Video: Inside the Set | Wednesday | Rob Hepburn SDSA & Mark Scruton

but um i think we managed to get there just at the peak of their sort of beauty wow and what about rob i forgot to ask also about um upholsters and drapers did you were you able to find people there to do the that work yeah at uh marius's shop we did all the upholstery that we did and the drapery and weems office was was the one
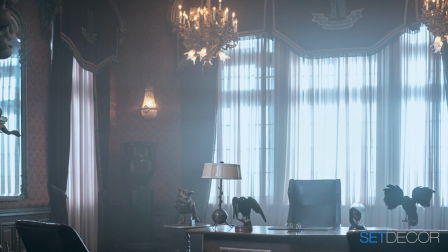thing farmed out to a local draper who does
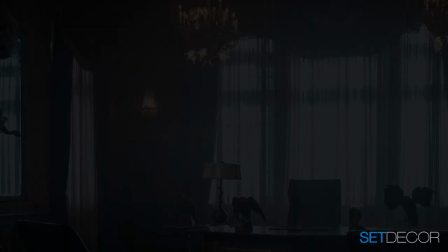film projects there's a huge pelmet frames existing and they were you know
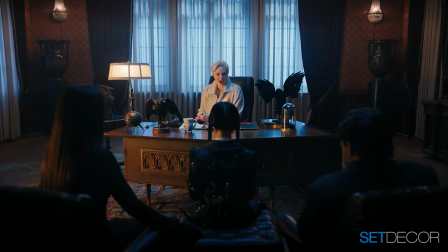falling apart and all the gilding was coming off them we took those down repaired them regilt them
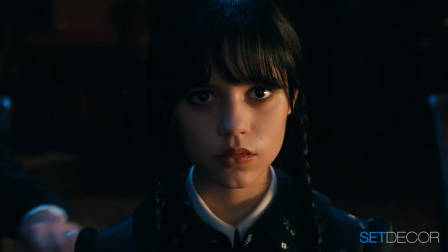made our templates uh craft paper templates off the floor and
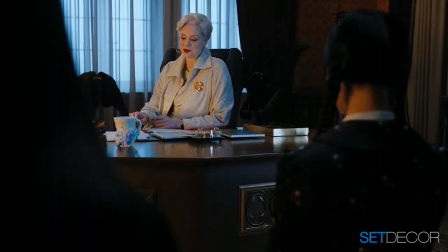it worked out great the fabric came from london i had a fabric shopper in
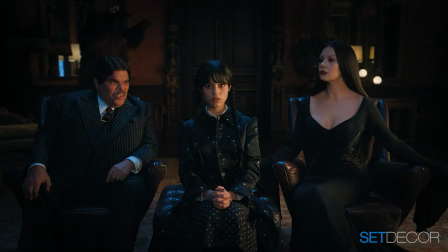london for a couple of days just pulling samples of velvets i wanted a velvet that
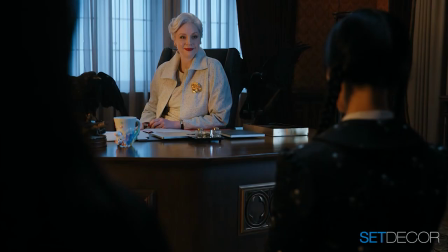it couldn't do the school purple against the existing wall treatment because of
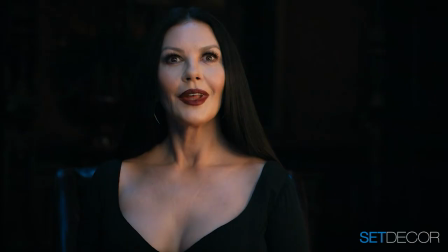the just the color of the red it just would have been a weird balance so i found a deep deep mulberry red that would lean
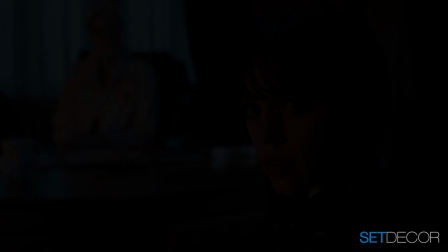to purple on camera without being the wrong it's not the school purple but it it did what i what i hoped it would do so that's a great
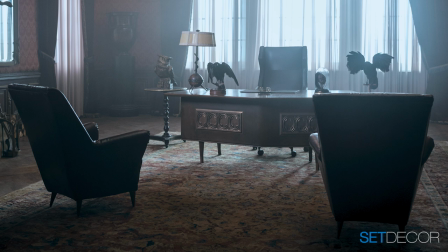picture that was showing the um the two armchairs there isn't it because they were so cute those chairs with a great shape to them we died he died the leather on those didn't
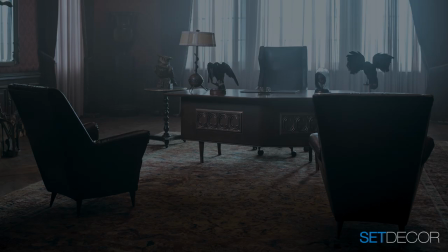you yeah i those those those those were a fabric and i recovered them in leather and then uh our painters
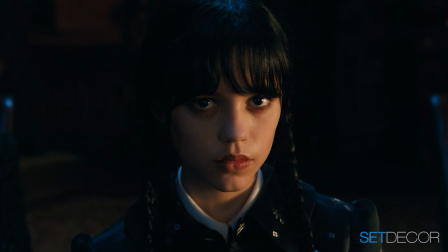went at them and stained them and turned them this beautiful
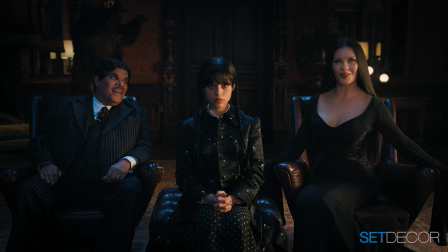deep sort of ox bloody purple and those are really cool those are 1940s italian deco
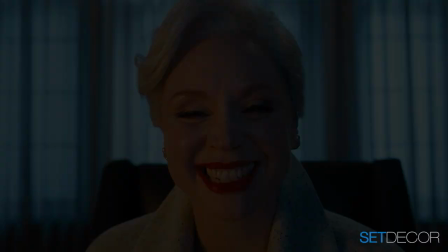chairs that came from antwerp of uh of all places there's a bit of shopping on first dibs i gotta say so and vint yeah vinterior and first
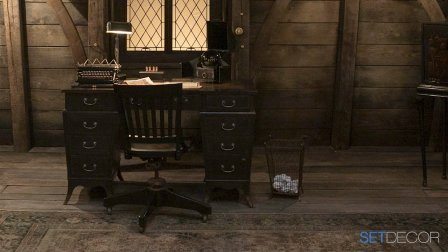dibs a lot of stuff but they were such a great shape i saw i was always looking for shapes uh wednesday's desk in the dorm is a similar kind
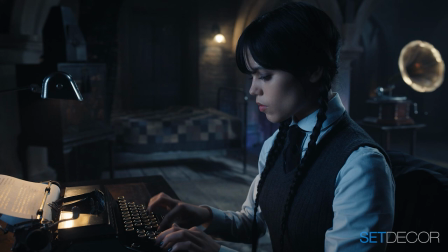of idea it just has this it's kind of feminine silhouette but also there's just some other essence to it I don't know. The desk, actually, and a lot of stuff in there reminds me that so many things we bought, we sort of stripped back and re-dyed or re-stained or, it's between Wednesday stuff and everything was turned up in its original color and finished. And then we stripped it back and re-dyed it and re-finished it to get into that sort of slightly monochrome world.
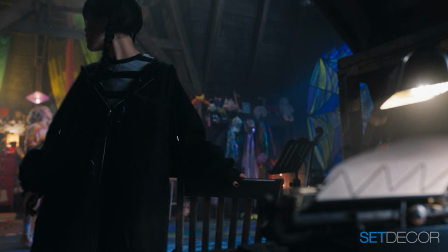But you could always see the underlying textures and the underlying colors and everything, which I thought was a really nice way of dealing with it without just everything being pure black and white.
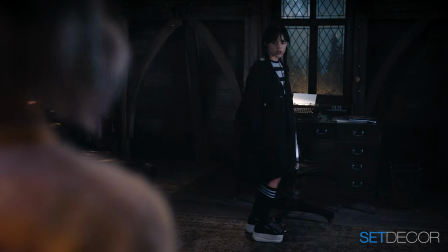It was always,
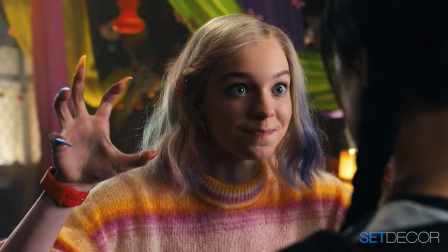you know how the basis underneath it which was great the embossing on the on or debossing i guess it is on the edge of the desk on the leather was just it just added such a beautiful texture of course we had to copy numerous times for thing to be incorporated into it we did we did we did build a couple of those desks in various forms to imitate that talk they got holes in i don't know if they got to using them but we we were prepared yeah they did they did definitely use them i remember yeah wow it was great it just added so much texture it was just beautiful well i have to say bravo to both of you it's just a stunning stunning it not only is it a fun show to watch and you know totally out there but it just is stunning your work is just impeccable and kudos for having to do it during covid and with no time at all it's what a feat congratulations
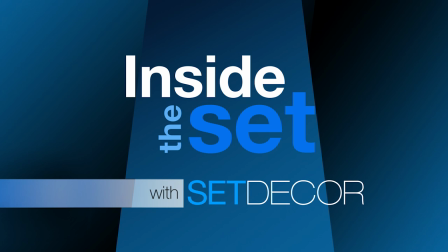thank you thank you so much thanks for joining us for this episode of inside the set with set decor
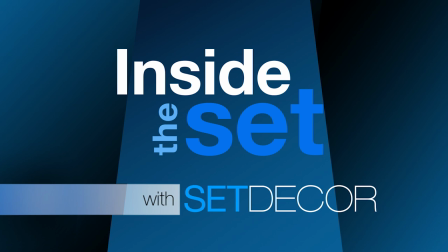don't forget to subscribe to our youtube channel and visit our website set decor.com